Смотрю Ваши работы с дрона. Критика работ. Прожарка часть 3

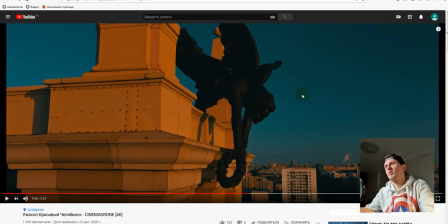Да, немножко неудобный ракурс, но поверь мне, если ты снял бы за ней, сбоку, либо камеры бы опустил вниз и поднял бы ее вверх, ну, дрон бы опустил бы вниз и камеру поднял бы вверх, ты бы получил бы очень интересный результат. Это была бы очень выигрышная твоя картинка.
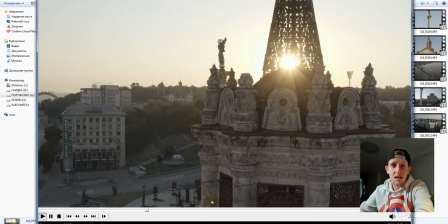Но надо было так сделать так, чтобы эта башня поиграла бы с солнцем, как в данном случае у меня,
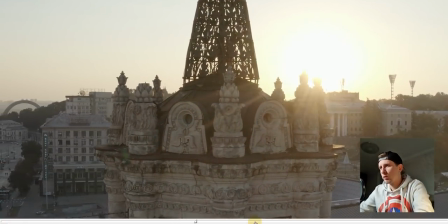поиграла бы с какими-то элементами, с лучиками и с выходом на какой-то другой объект.
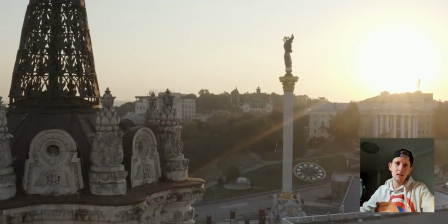То есть я бы перевел с переднего плана на какой-то следующий план. Я думаю, что это было бы очень круто, правильно, логично и сильно.
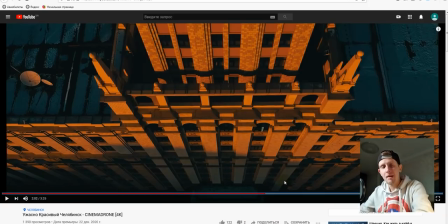Я очень часто, вы заметили, переворачиваю картинку вверх ногами. Не того, что я какой-то психопат, а потому что это добавляет новый взгляд на то, на обыденные вещи. Если ты бы взял, перевернул картинку эту же вверх ногами, люди бы просто офигели, ты открыл бы новую плоскость для творчества, и это бы разбавило твой ролик очень сильно.
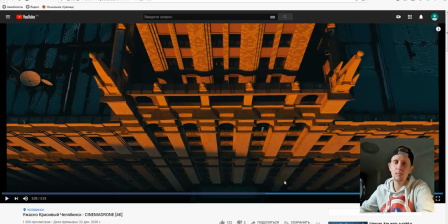Кадр сам по себе хороший, но в данном случае очень сильный акцент берет на себя крыша со снегом и с этими тарелками. Если ты перевернул бы вверх ногами эту картинку, люди бы просто кайфанули. Давай это мы сделаем.
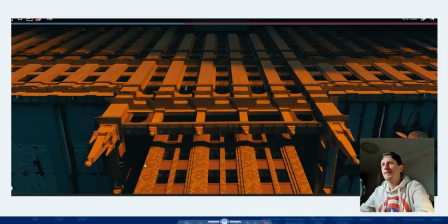И смотри, я перевернул картинку вверх ногами. Она смотрится намного интереснее, как будто «Звездных войн», когда титры идут. Нужно еще круто видеть его в разных проекциях и пытаться разыграть эту картинку по всем плоскостям.
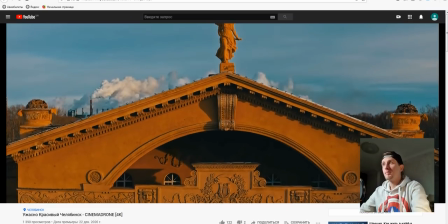В данном случае эта картинка выигрышная вверх ногами. Следующий кадр ты показываешь очень прикольный переход с города, который почему-то у тебя мертвый.
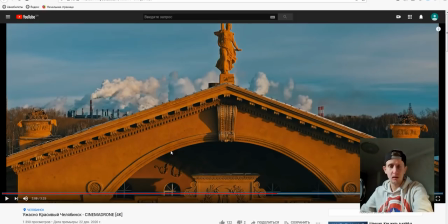Ну ладно, мы это уже обсуждали ранее.
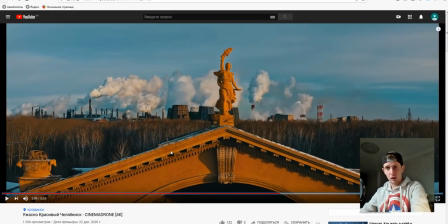Показываешь именно выход, офигенный кадр, это стоково, это мощная работа, это круто, супер, мега класс.
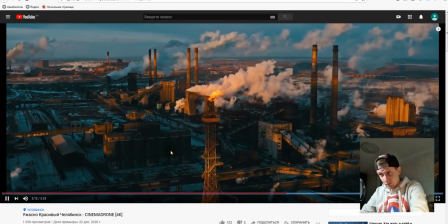Ты показываешь опять эту промзону, пошла промзона,
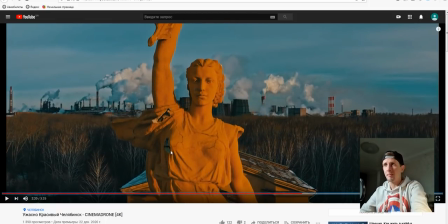вопросов к ней нет, а показываешь опять снова этот кадр. Зачем нам показывать, зрителю не надо показывать дважды одно и то же самое, смотри, как на твоем месте я бы и сделал.
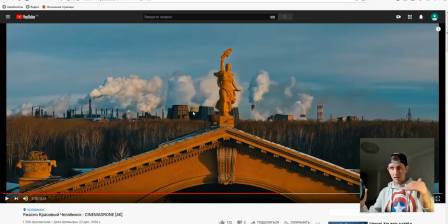Я бы опустился бы ниже, плавнее поднимался бы вверх, поднялся бы до этого места. До этого места, то есть мы уже в данном плане показали, что сзади что-то есть,
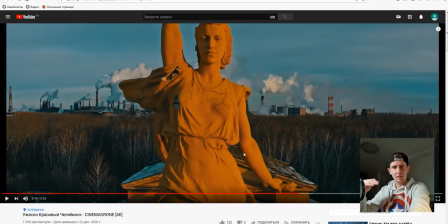и переключился бы на крупный план и продолжил то же самое движение уже с крупным планом и показал уже полностью весь объем.
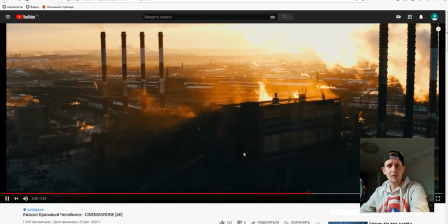Дальше вопросов к твоему ролику у меня уже нет.
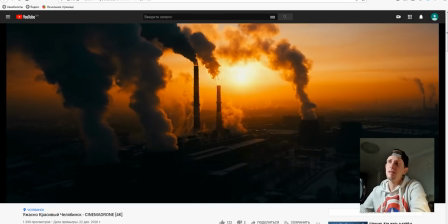Просто коррекция, все правильно, провалов нету, пересветов нету, логика уже пошла логично.
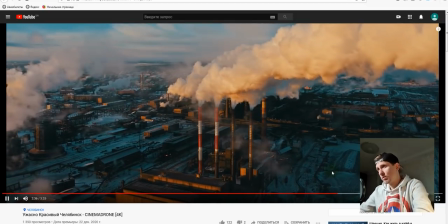Ну, по цепочке пошло все хорошо. То есть в данном случае я кайфую, только почему здесь красный дым, я вообще не знаю.
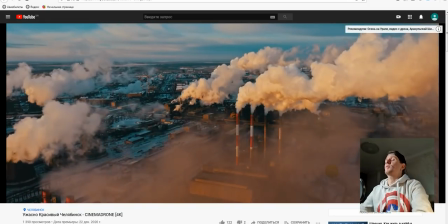Ну, наверное, все-таки такая, какой-то выхлоп странный у трубы. Все, вопросов здесь нету, все круто, крупный, средний, дальний план ты отрабатываешь,
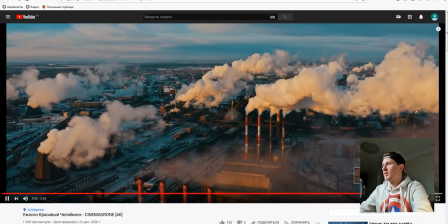тянешь ролики долго, человеку даешь рассмотреть, нравится. И концовка тоже очень интересная.
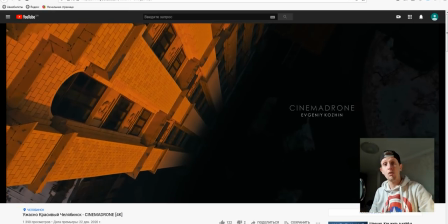Ты опускаешься, закрываешь постепенно занавес своего ролика. То есть тут вопросов у меня к тебе абсолютно нету.
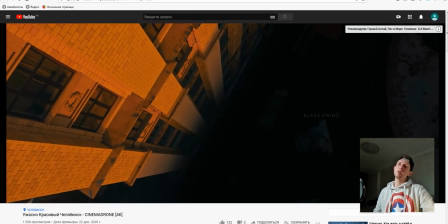Снято на какой дрон, какая музыка, постепенно опускаемся, человек рассматривает, как будто уходит в какой-то туннель, то, что затемнило снизу, это вообще круто.
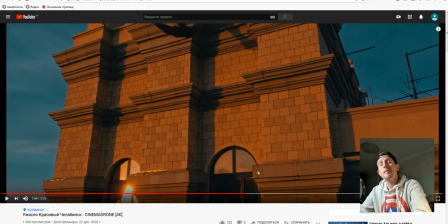Итак, Евгений Кошин, я хочу сделать тебе маленький эксклюзив, это тебе подарок за поддержку канала. Я соберу твою работу по кадрово. Мы возьмем весь твой пазл, разобьем его на куски и соберем его заново, правильно, по правильной структуре.
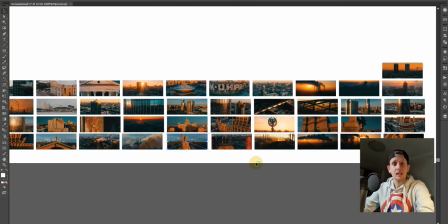Поэтому поехали. Итак, Cinema Drone, я сделал раскадровку всего твоего ролика, получилось 41 кадр.
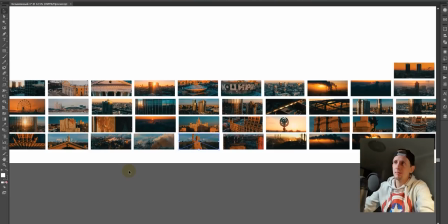Так намного удобнее понимать, где что, как, кто у нас по цветам, что у нас по логике идет, ну и какие кадры у нас лишние.
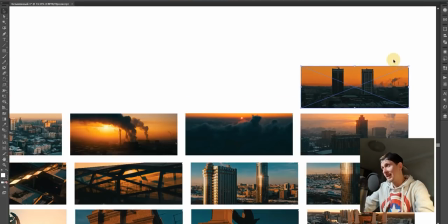Сразу говорю, при всем своем желании, первый кадр, вот это первый, а вот, соответственно, последний.
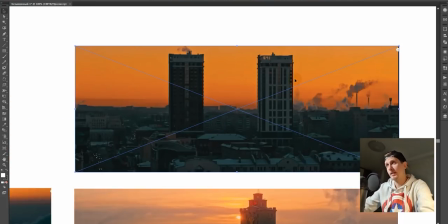Этот кадр с силуэтами двух этих домов, ну ни туда и ни сюда, ну никак он не сочетается.
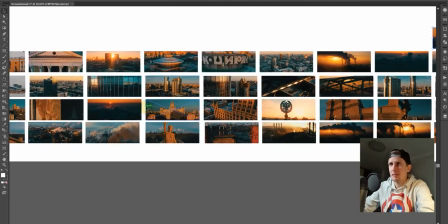При всем твоем ролике, если посмотреть на всю концепцию твоего ролика, ну он ни туда и ни сюда.
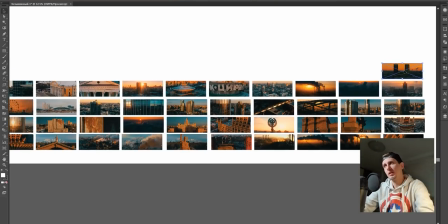То есть я его просто убираю, это не первый кадр, и вообще его в клипе я бы не использовал. Следующий кадр, который полностью не ложится в ролик, я бы выбросил, это вот этот, где ты снимал набережную,
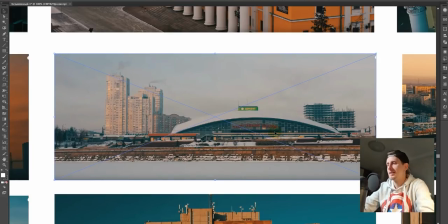где Ориант, торговый центр. Он ни туда, ни сюда, он вообще никак не относится. Я его просто бы выбросил, все, его нету.
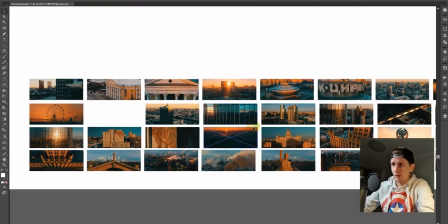Теперь давай смотреть по структуре и по логике, что бы, где, чего было бы лучше.
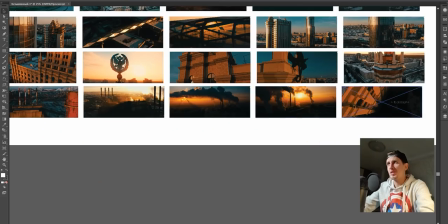Как мы видим, в конце ролика у тебя пошла экспрессия, у тебя пошло по саунд-дизайну, музыка напрягающая, что вот промзона там бурлящая, вот эти все дым идет.
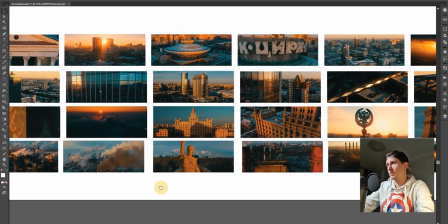Вначале ты показываешь город, что он какой-то слишком у тебя получился, честно, мертвый.
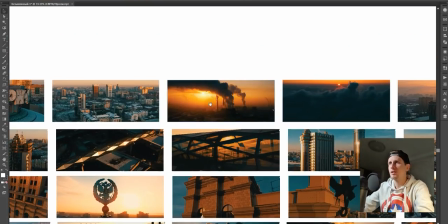Но при этом ты вначале показал пару таких ноток конкретно, что у тебя там что-то будет развиваться события в твоем ролике.
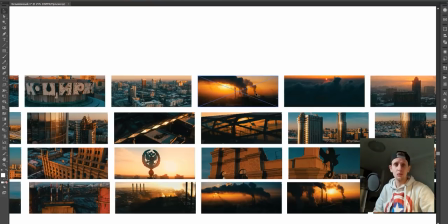То есть раскадровка, она помогает понять логику, что вообще происходит. Ты сделал уже монтаж, сложил уже весь ролик в кучу. Я делаю скриншоты всех кадров и смотрю, что у меня по цвету, что у меня по логике, и нету никаких таких разорванных каких-то кадров.
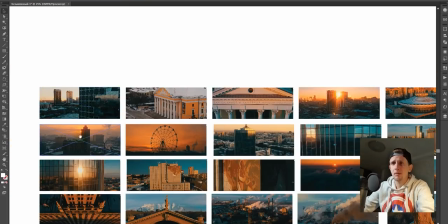Итак, ролик я бы начал бы действительно бы с этого кадра, который именно то, что тебе говорил, по зданию.
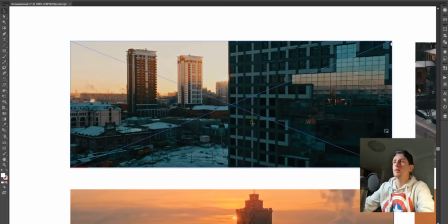То есть можно было выйти конкретно с текстуры здания на общий план города, взял бы повыше, дроном бы снял, было бы намного лучше.
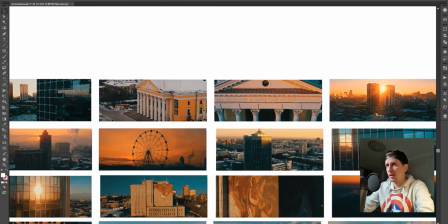Дальше я бы все-таки ты показал сразу сходу на получайте Дом культуры, этот музыки Родина.
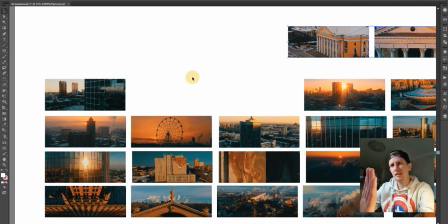Я бы здесь ее не ставил. Я все-таки бы постепенно подводил бы зрителя к нашей теме.
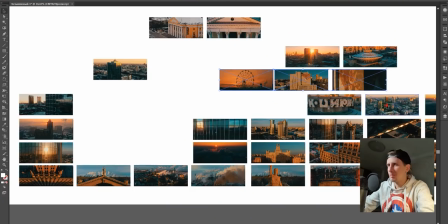Наверное, все-таки бы начал бы с нейтрала. Круто было бы показать общий план города. Что мы, где мы находимся.
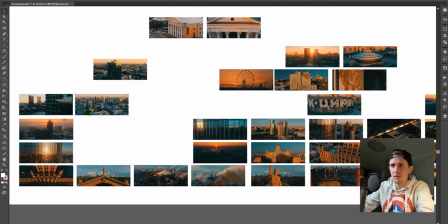Мы же не в комнате сидим, мы в городе. Вот я бы вот здесь вот таким образом показал, где мы находимся.
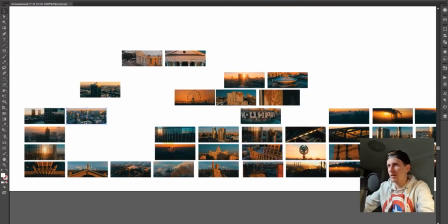Так у тебя промзона, в принципе, в конце ролика. Я все-таки показал бы город сначала.
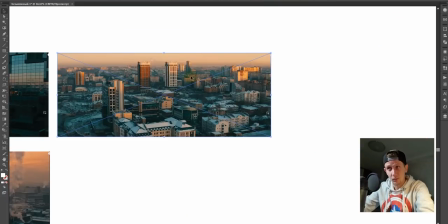Ну, я немножко бы повыше поднялся, показал прям весь-весь общий план города. Конкретно напротив солнца бы снимал, чтобы силуэт города был виден.
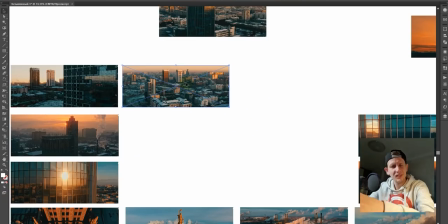А потом уже детали рассматривали.
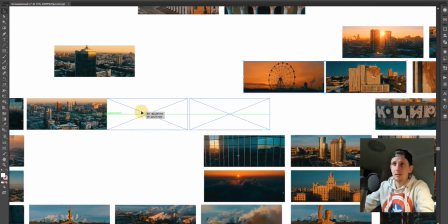Но в данном случае после общего плана города я бы показал карусель плюс дополнительный кадр, где был крупный план этих вагончиков бы.
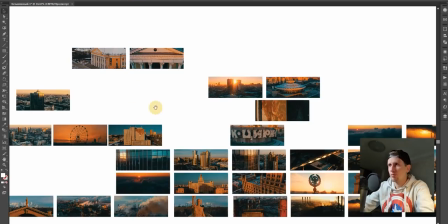Потом показал бы следующее здание, конкретно уже красивая мозаика или что там такое, или картиной.
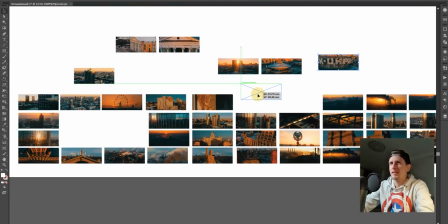Я бы уже воткнул твой любимый кадр с этими двумя зданиями, сюда они были бы в тему, в самый раз.
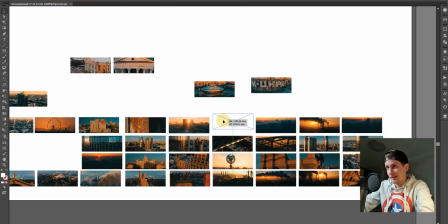После этого можно было бы уже использовать следующий кадр, это с залом органной камерной музыки.
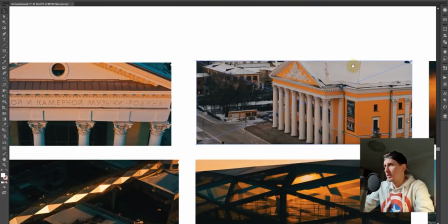Далее я показал бы уже входную группу этого здания.
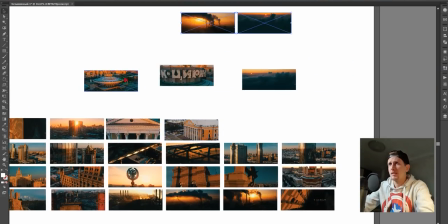Заводы нам еще рано показывать. Цирки тоже пока нам пока рано показывать.
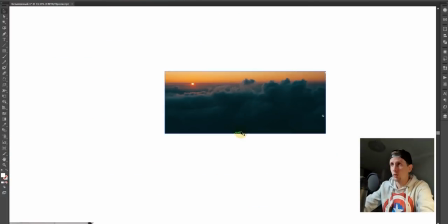Тот кадр, где ты проваливался сквозь облака на промзону, еще тоже рано показать. Мы еще весь город не увидели.
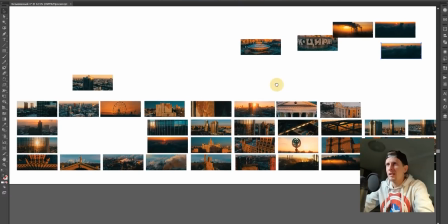То есть вот такую структуру бы мы бы выстроили. Следующее, мы начали идти по крупным планам.
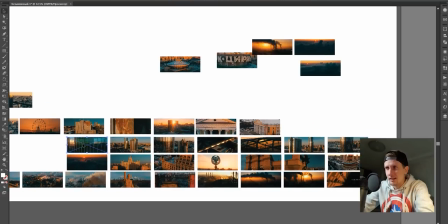Дальше у тебя есть очень классный кадр твоей этой гостиницы. Бы поставил бы гостиницу.
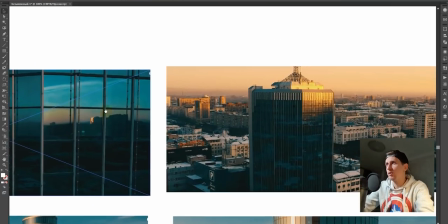Показал бы крупный план здания, но это здание само по себе, ну, выглядит не очень.
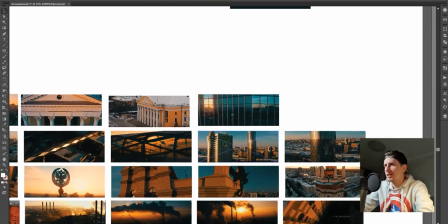То есть, ну, я бы его не вставлял. Фасады наших красивых зданий, как вот этот фасад бы переключился бы.
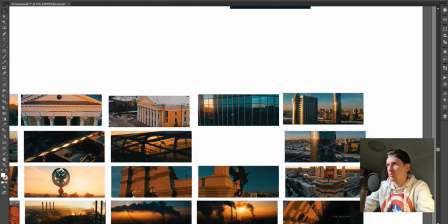Этот бы кадр я полностью убрал, потому что этот кадр, он намного сильнее этого.
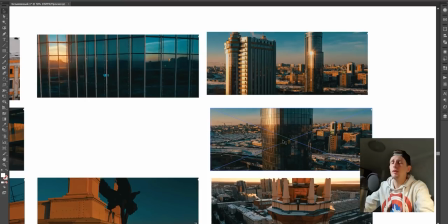Я понимаю, что совсем разные здания, но кто об этом разбирается, кто-то поймет, нам главное показывать красиво.
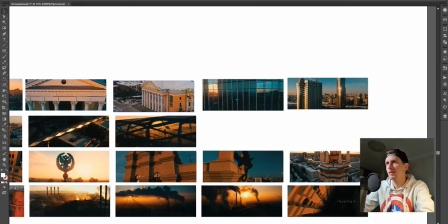То есть, этот кадр я бы удалил. Полностью удалил. Переключился с крупного плана бы на вот этот гостиницу.
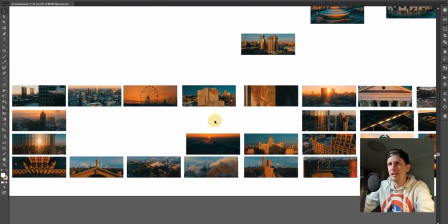Это самый выигрышный ракурс, который я вижу. После гостиницы я знаю, что идет вот этот кадр.
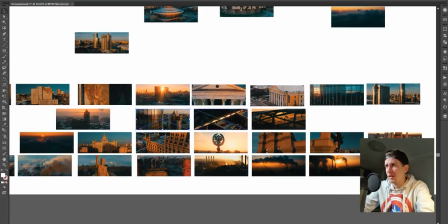Следующий дополнительный кадр, утверждающий. Но перед ним нужно по-любому нам вставить нейтральный.
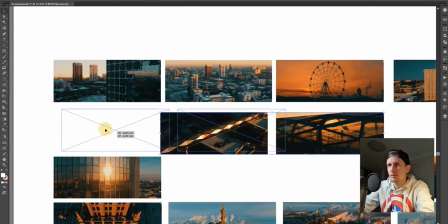То есть этот кишка. Вот эта кишка была бы идеально.
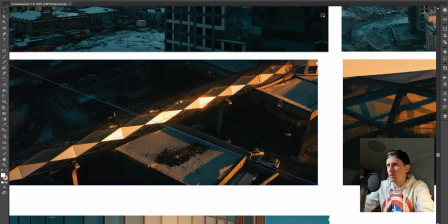То сначала бы показал эту кишку, только ты понимаешь, каким образом, что я бы все-таки ниже опустился,
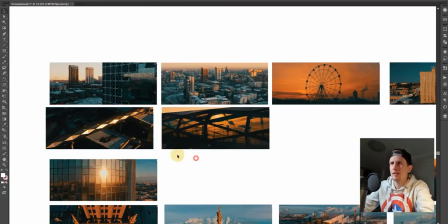крупнее показал бы сверху, потому что она выглядит сверху не очень, и поигрался бы с лучиками, и даже лучше было бы сначала показал вот этот элемент,
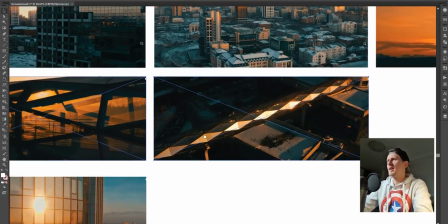чтобы людям не было понятно, что типа, что такое, что-то за такая непонятная штука, а потом такой, вот эта кишка, это кишка вот этих зданий.
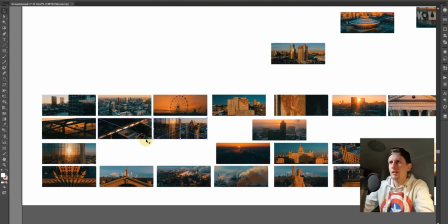И показал бы вот эти здания вот здесь рядом. Этот кадр, он похож на этот.
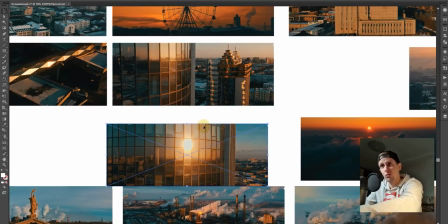То есть они примерно одинаковые. Я бы его тоже удалил. Он нам не нужен. Следующее, что бы я делал.
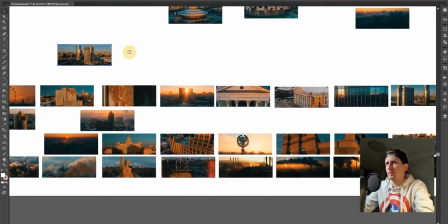В гостинице общие планы вставлять мы уже не можем. Потому что у нас эта гостиница уже повторялась.
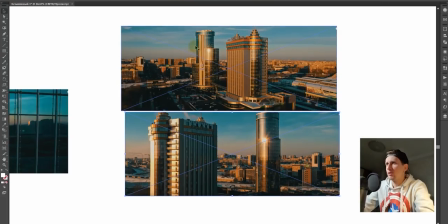Вот она. То есть, ну, надо было выбрать, кто из них красивее. Но здесь мне больше нравится, как играют лучики.
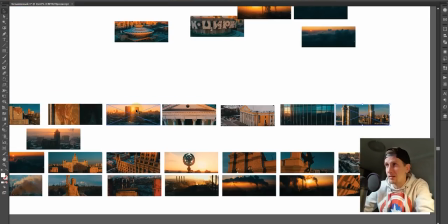Поэтому этот я удалил бы кадр. Стал бы вот этот. Вот в таком бы порядке. Далее.
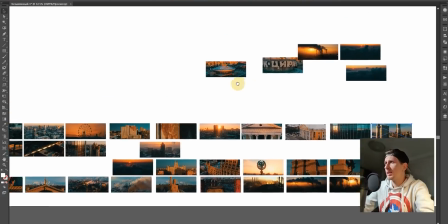У нас есть цирк.